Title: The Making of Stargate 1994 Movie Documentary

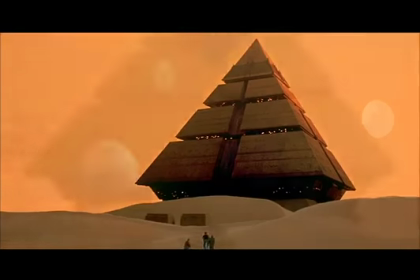[12:30]
After it's landed, the sun's rising and there's 3 moons and everything looks great.
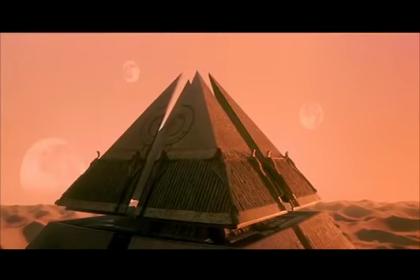[12:35]
And then suddenly the thing starts sliding open and panels come down and it intercuts with oddly enough,
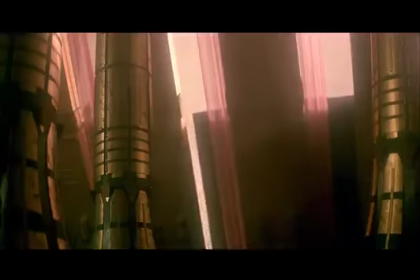[12:41]
another miniature set from the interior where you see light starting to open, which was a brilliant miniature.
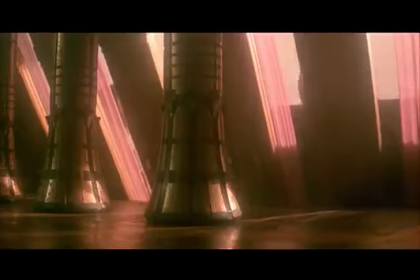[12:47]
I've never seen one as good as that.
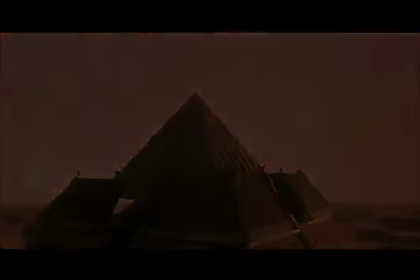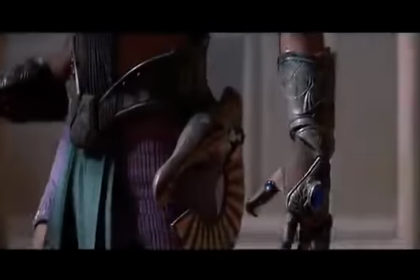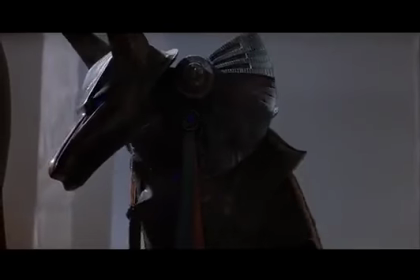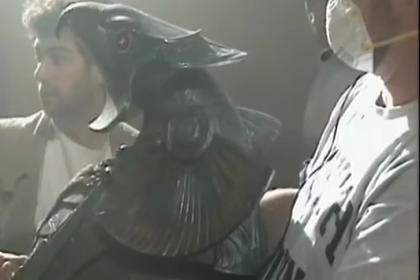[13:06]
Ra's henchmen, Anubis and Horus, were based upon ancient Egyptian deities.
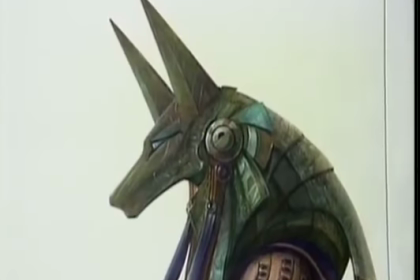[13:11]
Horus was god of the sky, Anubis was god of the dead. Basically, this whole helmet rests on the shoulder of the actor.
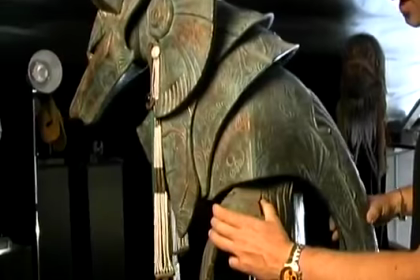[13:19]
There's a bearing here. The head of the actor actually activates the turn left and right.
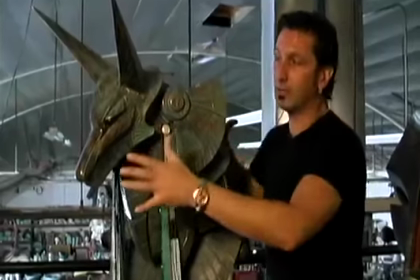[13:24]
Everything else is radio controlled.
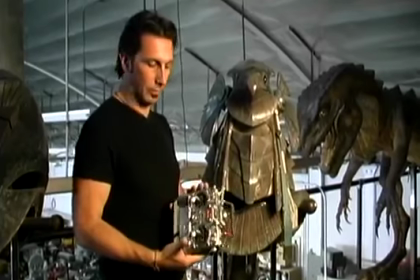[13:30]
This is a typical remote control we're using for the mask. Now, you have a few functions in there.
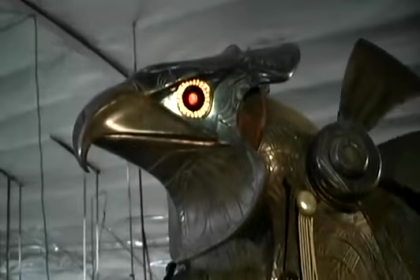[13:36]
You have the basic head movement. Then the wings are moving separately. It's a little noisy.
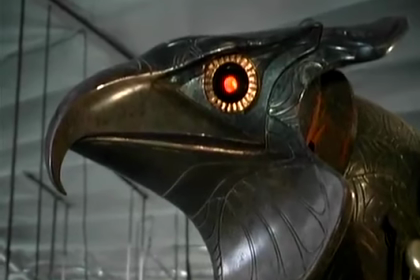[13:42]
You don't hear this at the end. So you look at the iris, changing shape.
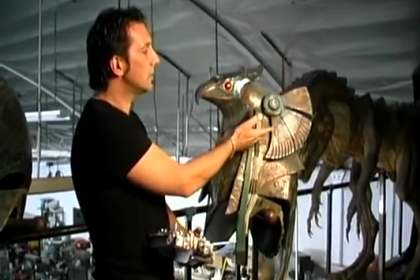[13:50]
Works at the same time, and this works. This basically, the ears are like a way to create reaction on those guys.
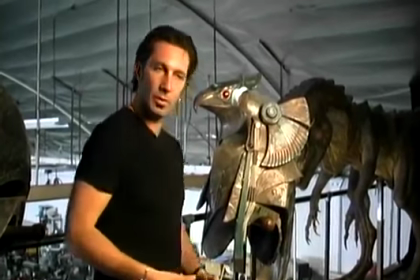[13:55]
You don't see their face, there's no expression. If the guy turns around and then, they're catching some noise.
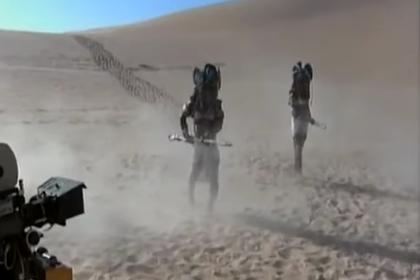[14:01] Action on mask.
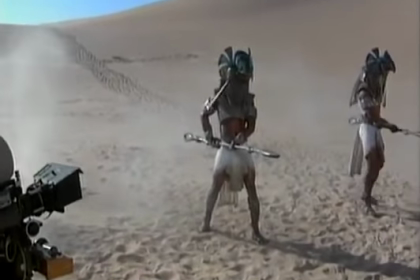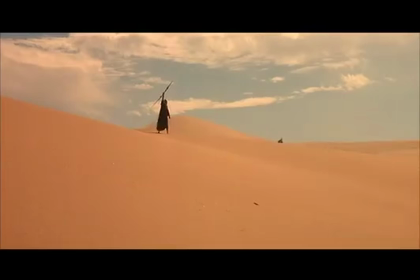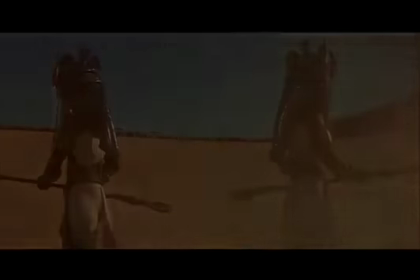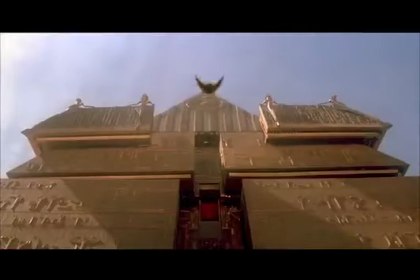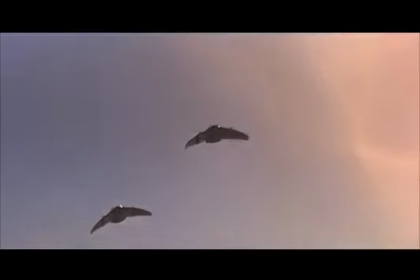[14:30]
The gliders, flown by Ra's soldiers, may have looked simple, but coming up with their design took some time. Roland had a plan about the gliders, and he wanted them to look like blocky locomotives because it's so
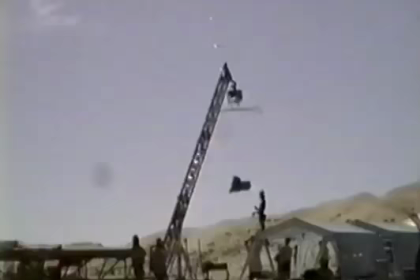[14:47]
antithetical to something that flies. And he liked the contradiction.
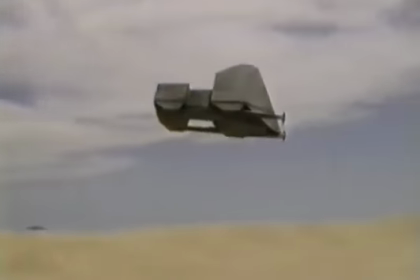[14:51]
And we shot a lot of tests, and we did some CG tests for him because he had to prove this to the studio.
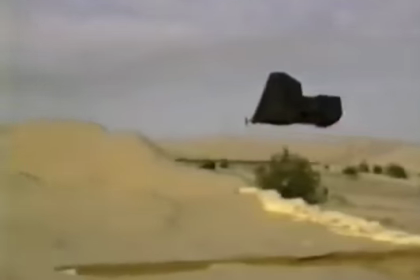[14:58]
But executive producer Mario Casar did not approve of the design. Mario looked at it and went, "This doesn't fly. This is like an anvil.
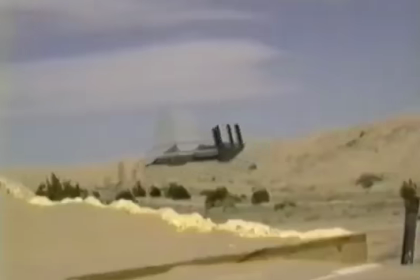[15:09]
Anvils don't fly." The final design was discovered by chance.
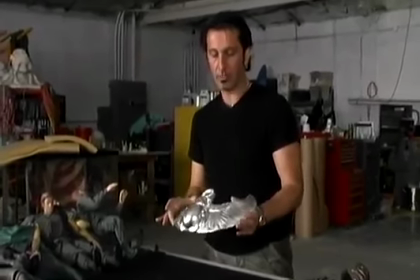[15:15]
I designed this to be actual Ross belt buckle. And I brought this to a meeting for Roland Emmerich to approve.
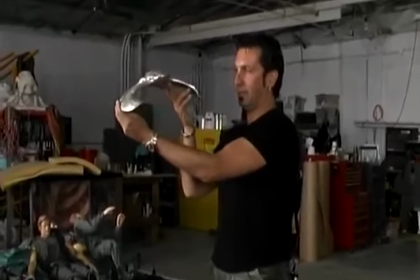[15:22]
He looked at it and he said, "Gosh, that looks cool. Maybe we should use this as our gliders."
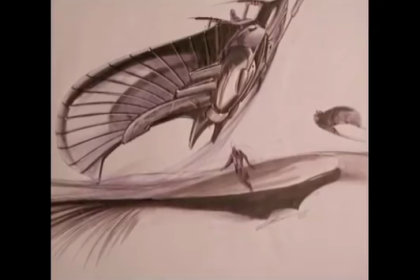[15:28]
Wow. The final design was born.
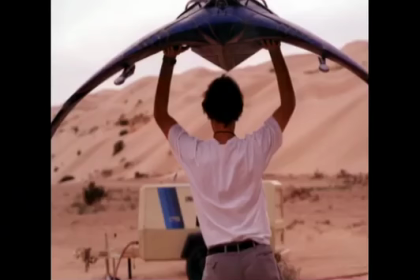[15:37]
We used gliders that were, I think, a little over 3 feet in wingspan. It was pretty exciting stuff to see, especially when they flew out of control and crashed.
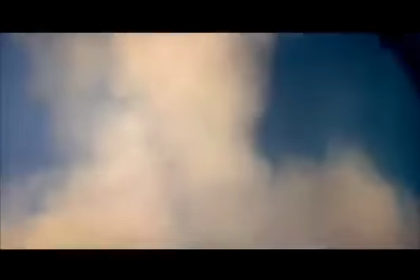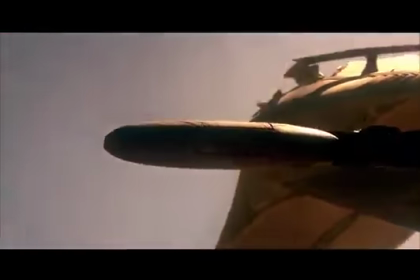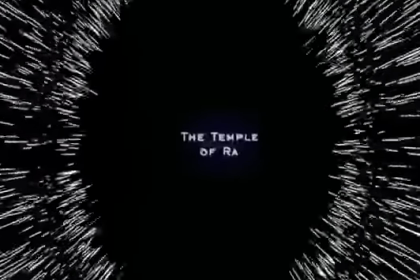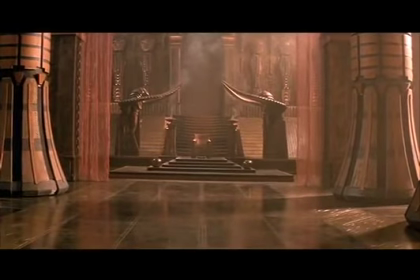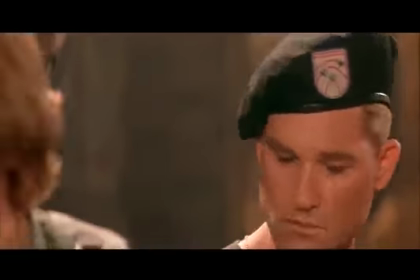[16:10] Toxoid.
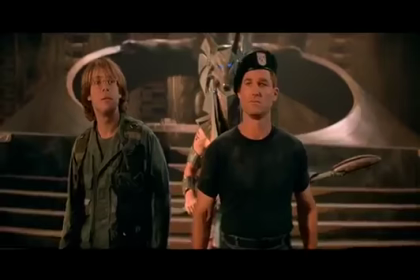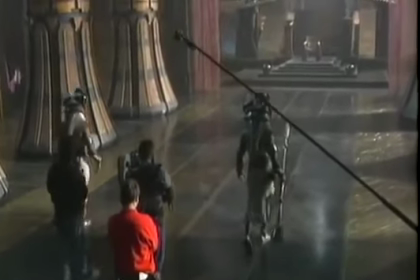[16:19]
For the film's massive interior sets, the production moved into the famous Spruce Goose building in Long Beach, California.
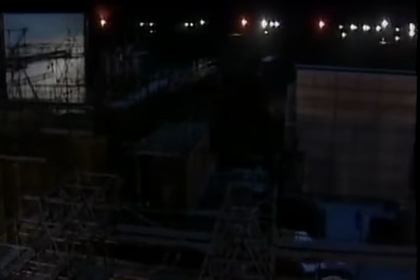[16:27]
I went up to a catwalk that goes in 50 feet off the ground floor, all the way around the dome.
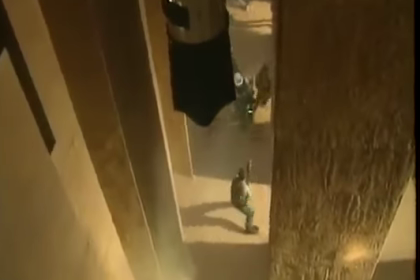[16:35]
That's when the first time it actually really hit me. Holy macaroni, this is a lot of stuff.